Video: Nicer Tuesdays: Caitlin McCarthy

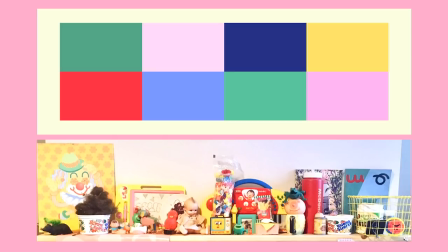it's kind of girly and childish, which I think works really well for a dark storyline, because I don't really like to be sincere or earnest. So if you use like a bright, happy color palette, it like avoids becoming like edgy or like really sad when you are actually talking about, I guess, quite a depressing subject. And the image below is a shelf in my bedroom. Basically, I collect toys and knickknacks that I like find on the street or in charity shops.
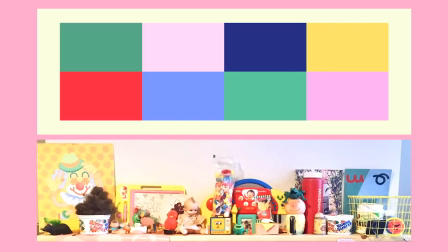And that's what kind of inspires the color palette. So I think it has that balance of like depressing and happy, because these are mainly things that people have thrown away and didn't want anymore, but also they're really fun to look at.
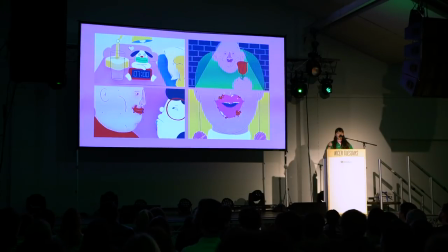So I do every frame by hand. I like draw things over and over and over again, and it takes a really long time.
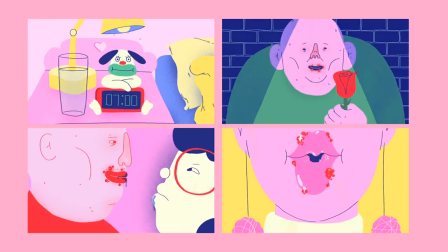So the kind of overall look of my work is like quite unpolished, quite wobbly, kind of flickery. I do that for a couple of reasons. The first one is that it can hide bad animation, hopefully. So you can get away with a lot more if everything's all over the place all the time. Also, it's kind of just relaxing. So once you've got all that animation done, you can just like spend 2 days coloring in a shot. And I guess it's kind of like those adult coloring books. But it's my job, which is cool. also, I guess it just feels a bit more human than if it was like really slick and digital.
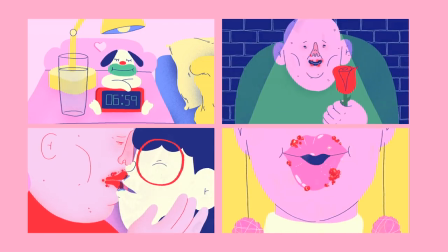And it, you can kind of tell that someone was really sitting there and doing it for a year.
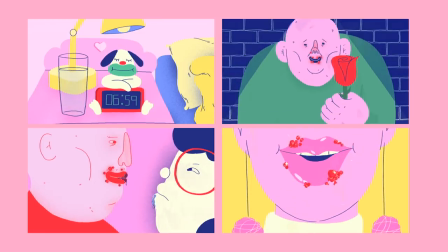So the final thing I wanted to leave you with is my favorite review of the film. I've censored out all of the like really racist, anti-Semitic stuff with that really nice Photoshop brush, but
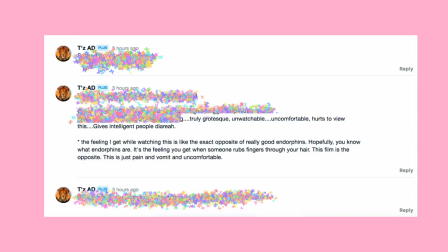I wish he'd left this comment separately because I would have liked to keep it up. So it says, truly grotesque, unwatchable, uncomfortable, hurts to view this, gives intelligent people diarrhea. The feeling I get while watching this is like the exact opposite of really good endorphins.
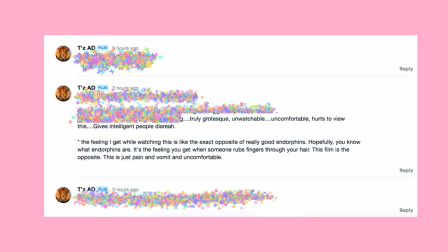Hopefully you know what endorphins are. It's the feeling you get when someone rubs fingers through your hair. This film is the opposite. This is just pain and vomit and uncomfortable. So I hope you feel the same. Thank you.